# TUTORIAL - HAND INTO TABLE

Hi, I am Nicky Clements, and I used to make stuff like this.
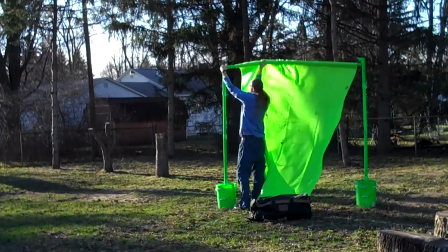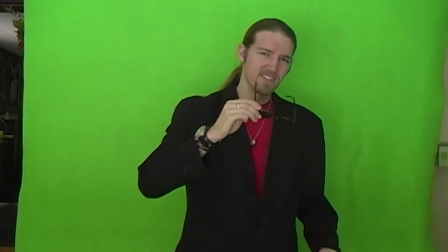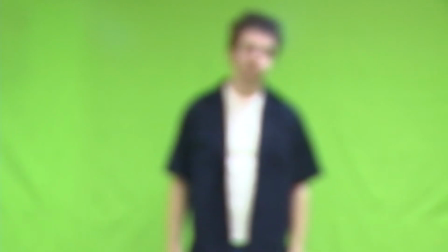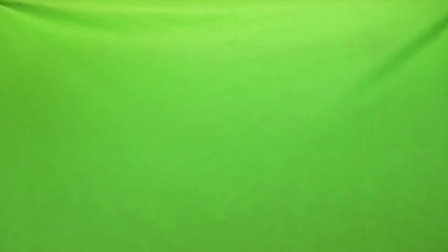If you saw my last video, there was a bit where I put my hand through a solid wooden table and then pulled some stuff out. So this week I figured I'd do a quick tutorial on how I pulled off that shot. As I'm sure you can guess, this segment was green screened.
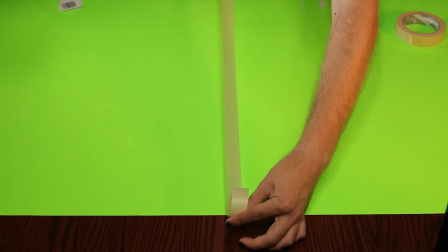[0:48]
I just bought a few sheets of green poster board from the dollar store and taped them together, and then I put them on the table that I was going to be compositing my shot onto.
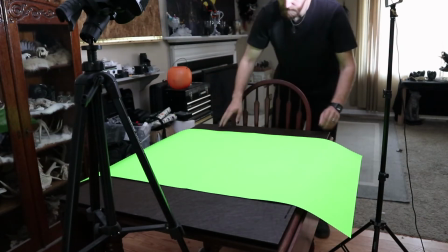[0:57]
It's always a great idea if you can record your green screen footage in the same place as the footage that you're going to be compositing your shot onto,
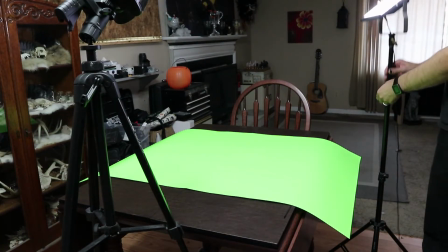[1:04]
assuming you're compositing into real recorded footage. That way the lighting will be the same and it'll just make the shot that much more convincing.
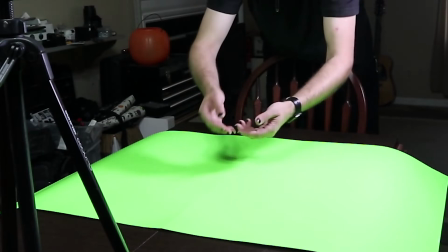[1:12]
Now, instead of just waving my hands over top of the green screen and then having to
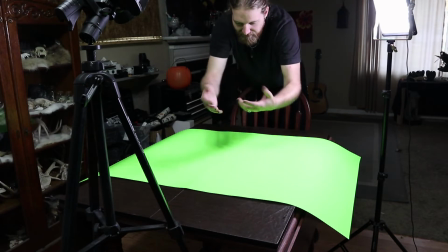[1:17]
manually animate some sort of mask to make it look like my hand is actually going into something,
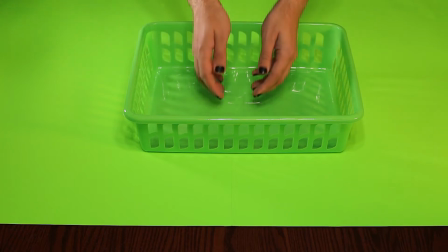[1:23]
I actually got a basket while I was at the dollar store, a green one as well, and then I picked up some green tissue paper.
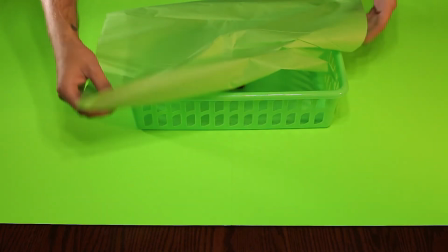[1:28]
And then I just put the tissue paper over the basket, and then this gave me something that I could actually break through and put my hands down in.
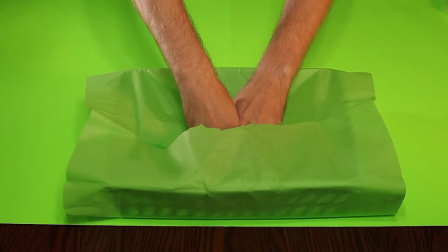[1:36]
And then that way all of the effect was pretty much done via the green screen.
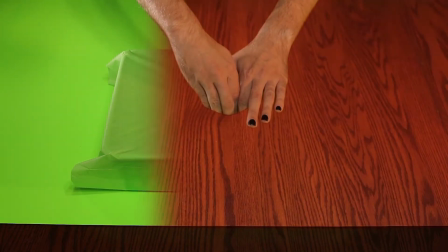[1:42]
So when I keyed out the green screen and put it on the table, that was pretty much the shot.
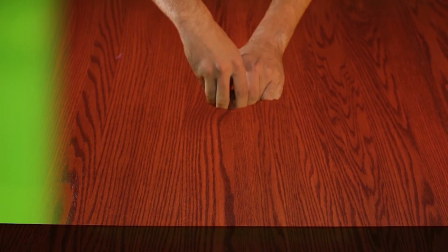[1:47]
It was almost good right away.
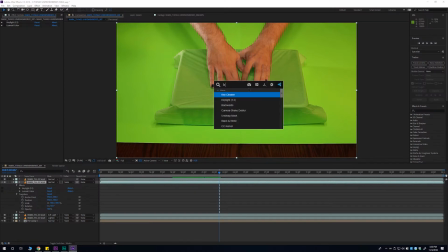[1:52]
To perform the Chroma Key, I used Key Light in Adobe AfterEffects, which is a fantastic keyer, and it comes with AfterEffects. So I just applied Key Light to my clip, and with even just the default settings,
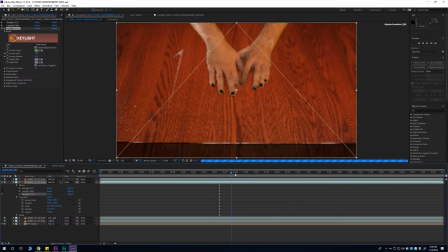[2:05]
I was already getting an excellent key, and it was already looking super cool.
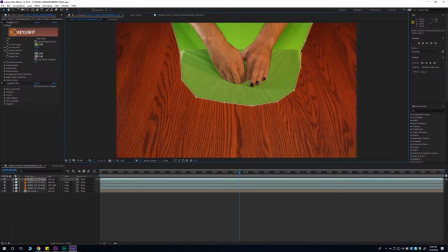[2:09]
And with just a few minor adjustments, I got my key dialed in really nicely, and the effect was basically done, except it was looking pretty flat.
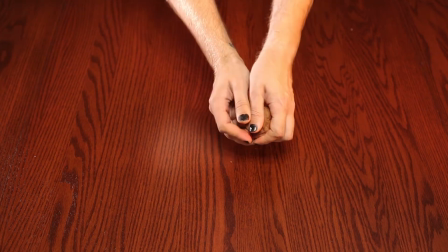[2:18]
So to try and better match it to the footage where my hand was actually over the table, I saw that there was some drop shadow,
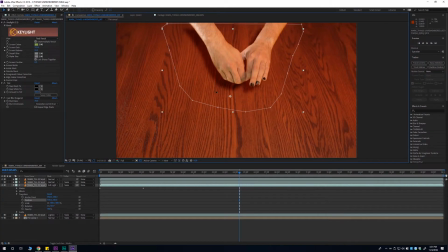[2:25]
so I added a bit of that in, and then two, that there was actually some reflection. So I just copied the green screen layer of my hands and put it below, stretched it, offset it a bit, and then dropped the opacity way down. And then that gave me that reflection and made this effect really convincing.
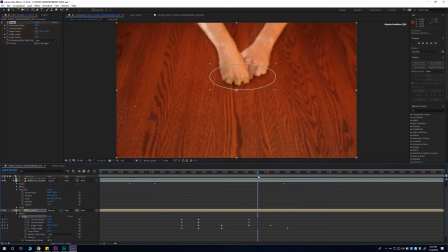[2:43]
And now for where my fingers actually were going into the table, the effect was still falling just a little bit flat.
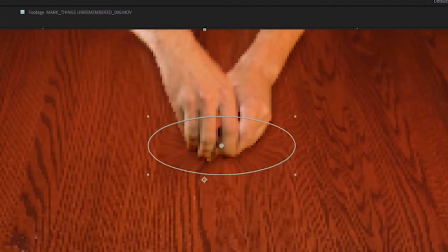[2:49]
So I went ahead and I put a bulge effect onto the table layer, and that allowed me to warp the table layer a bit so it was moving as my hands were going into it.
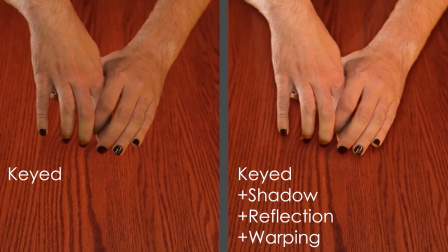[2:58]
And I think that warping really finished off this effect.
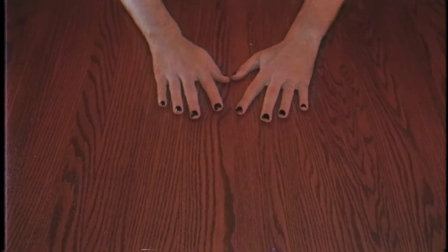[3:04]
Now for the final video, I applied the Vhs Filter, which I use quite a bit.
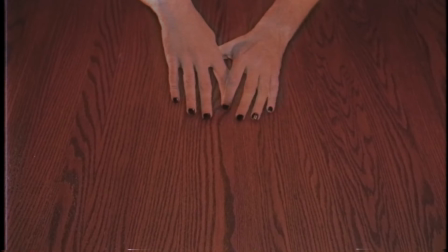[3:09]
It's a great plugin from Red Giant, and there's a huge range of looks that you can get from the plugin.
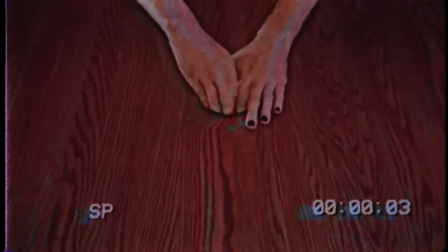[3:15]
For the most part, I've just stuck with the default settings because that's pretty much what I'm looking for, and it's super easy.
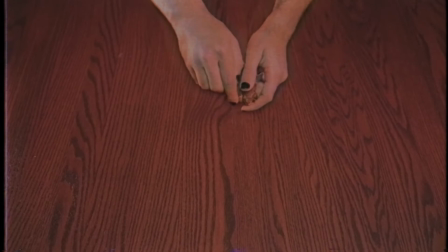[3:20]
And I was matching a video back from the 90s, so that effect made perfect sense. And while it did hide the fact that this was a green screen effect even more, I think the unaffected, full, clean HD version still looks really good.
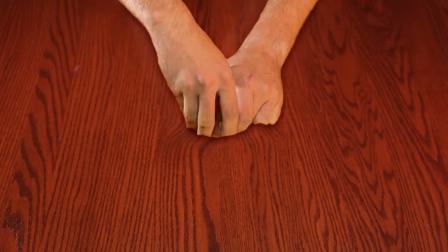On a serious note, if you live in the United States, tomorrow is a very important day. Tuesday, November 6th is our midterm election, and if you are able, I strongly urge you to go out and vote. Now, if you're anything like me, you probably stray away from politics quite a bit and probably don't even keep up on current events all that much. I get most of my news from Daily Show clips on YouTube, so I only have a vague idea of what's going on for this election, and hardly have any idea who are the people in my own district that I should be voting for.